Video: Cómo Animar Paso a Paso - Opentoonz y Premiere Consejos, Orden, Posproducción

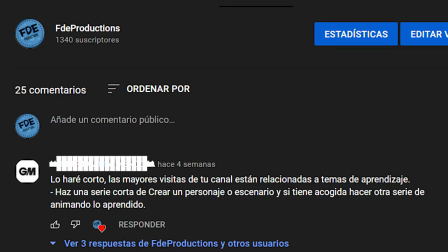Hace unos días alguien en comentarios me increpó casi con una orden y a pesar de lo evidente,
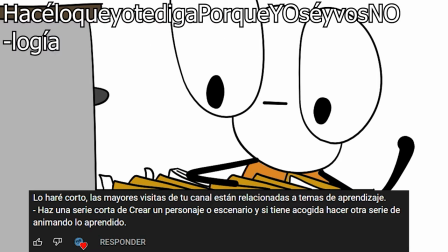hace lo que yo te diga porque yo soy bosnología pues algo de verdad tienen que haber en esas palabras
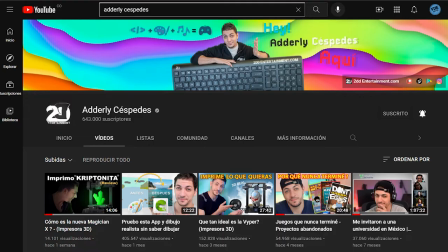Tras pensar, ¿cómo vergas no se me había ocurrido antes? Porque claro, es un formato similar al de Adderley Céspedes y...
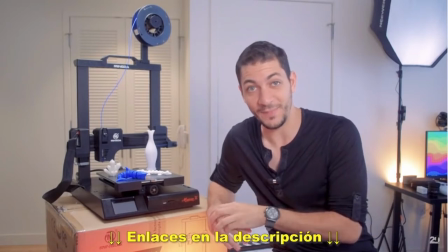Básicamente es de las personas a quien yo más miraba como para tenerlo de referente al hacer los videos Vamos a empezar con el primer, animando paso a paso
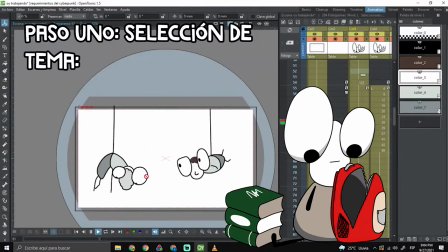estaba yo bastante bastante al pedo acababa de hacer un guión que no me gustó para nada y entre mis preocupaciones surgió la necesidad
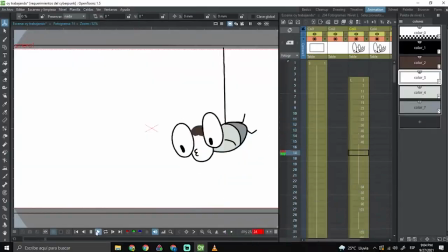biológica de animar un poco a la gente con la que más pierdo tiempo no es por maníacos no es sólo un programa de deportes electrónicos es un estilo de vida
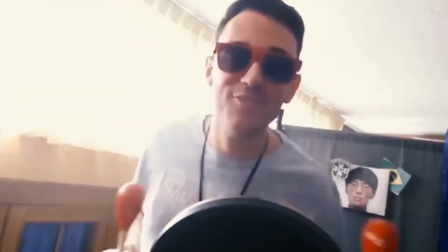entonces lo decidí la animación que registraría sería con esta gente así en forma de los monos que hago ya tenía
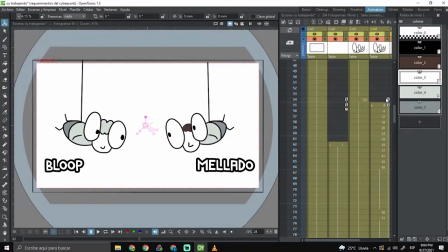mi idea lo primero que pienso en estas animaciones es el tipo de movimiento que voy a intentar ejecutar para acompañar en algún gag,
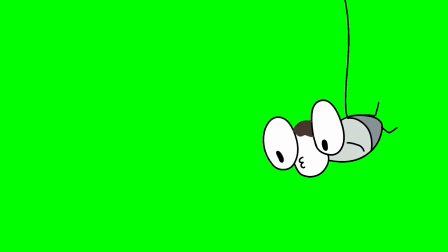historia o video de opinión porque pues mi objetivo siempre ha sido intentar realizarlos de una buena manera nada más apuntar que cuando este par de turros se juntan en
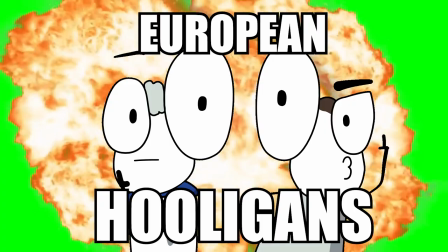una luz implacable de amor por el servidor de Europita el programa se suele poner bastante especial al hacer animaciones se recomienda preparar un historiobard
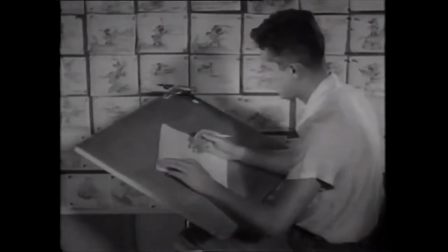donde organizes los pasos a seguir para llevar a cabo la animación Para esta ocasión,
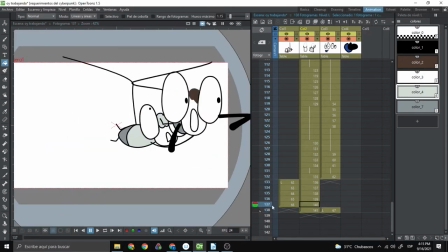la animación no va a llevar una gran duración Así que voy a ir desde el inicio hasta el final Llevando el movimiento seleccionado Péndulos, cuerdas y fuerza centrípeta Paso a paso como vaya logrando salir A modo de presentación de este par Pensé en una entrada en
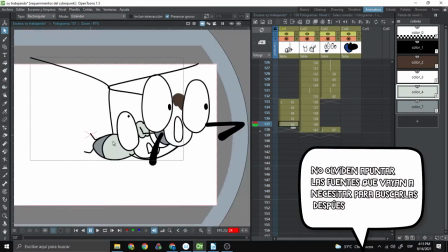pantalla un poco al estilo de Misión Imposible Luego pienso en el remate para este cartoon Recordando que la animación también es una caricatura del movimiento
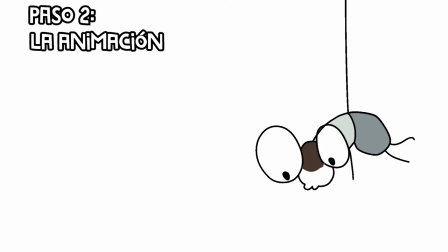Empiezo con la bajada del primero de los personajes En este caso, el estilo ya lo tenía seleccionado mis muñecones como los llevo haciendo en los últimos meses. Tras tener listos los modelos, iba a redibujar uno de ellos en un tamaño más pequeño.
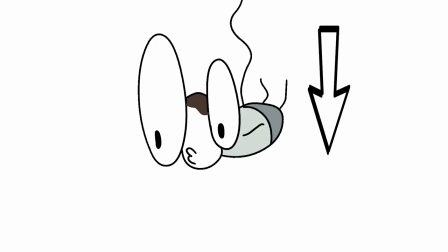Baja de la cuerda acelerando como es natural hasta que esta le detiene, se tensa y el muñeco se estira hacia abajo.
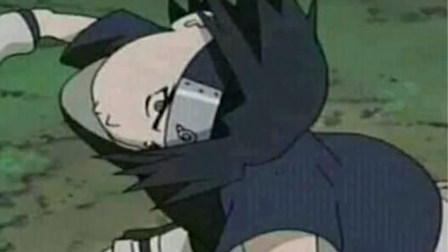Yo sé que todos recordamos los memes de ¡Nunca pauses X-serie o película o lo que sea!
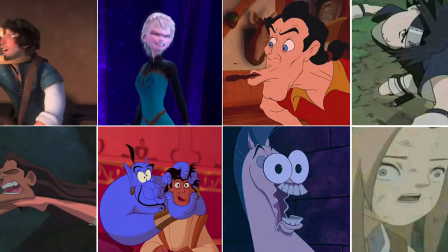Pero estos aspectos cómicos tienen un motivo práctico. Hacer que el ojo perciba una imagen movida, tal como lo hace en una situación de movimiento real.
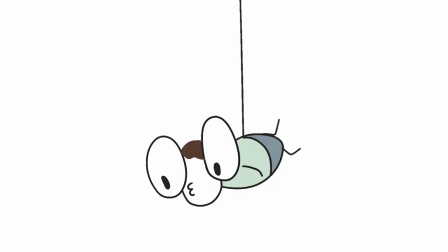Estiremos sin miedo, hagamos caras raras y practiquemos estas instancias y que poco a poco se vean mejor y más expresivas Claro,
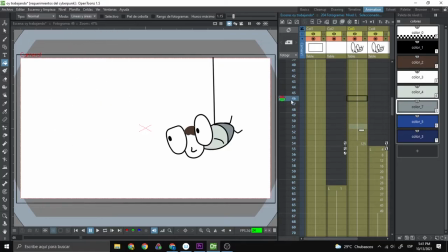todo dependiendo del estilo que necesites, nosotros en este caso vamos por lo cartoon Una vez tengo mi primera entrada,
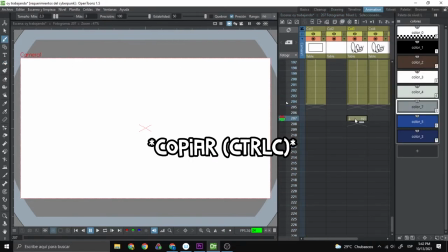lo que decido hacer para recortar un poco el trabajo es copiar este mismo personaje Cortar todos los fotogramas y pegarlos como copias en otra capa Utilicé
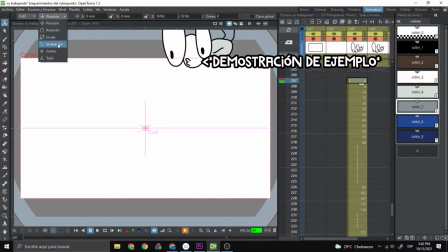además el efecto de animar con el cual gira el personaje y pude moverlo hacia donde quiero que esté Así simplemente con un movimiento obtengo dos iguales Y
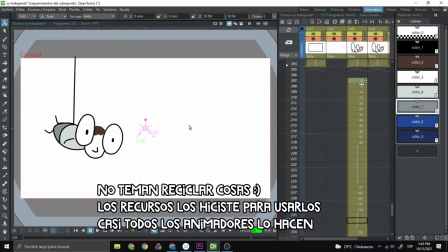luego modificando al personaje frame a frame me quedo con mis dos sujetos El carácter es importante,
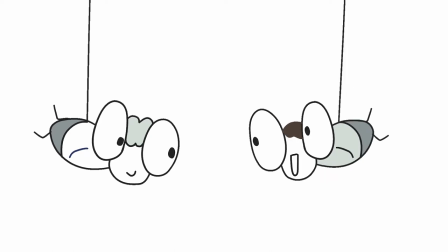la sonrisa y el mandarse como un animal sobre el otro sin motivos aparentes Todas cosas que de hecho ocurren en el programa Aquí vemos un poco los principios de la animación
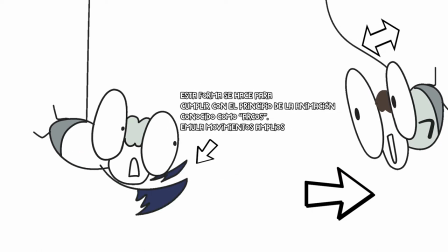Anticipación, alargarse y apretarse Todo para obtener esa sensación de peso y flexibilidad Una vez más,
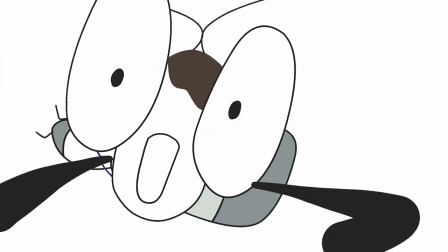aceleración Se lanza contra el otro y aquí es donde pierden el control Cambia su cara y pasa por delante de su preocupado compañero que sabe que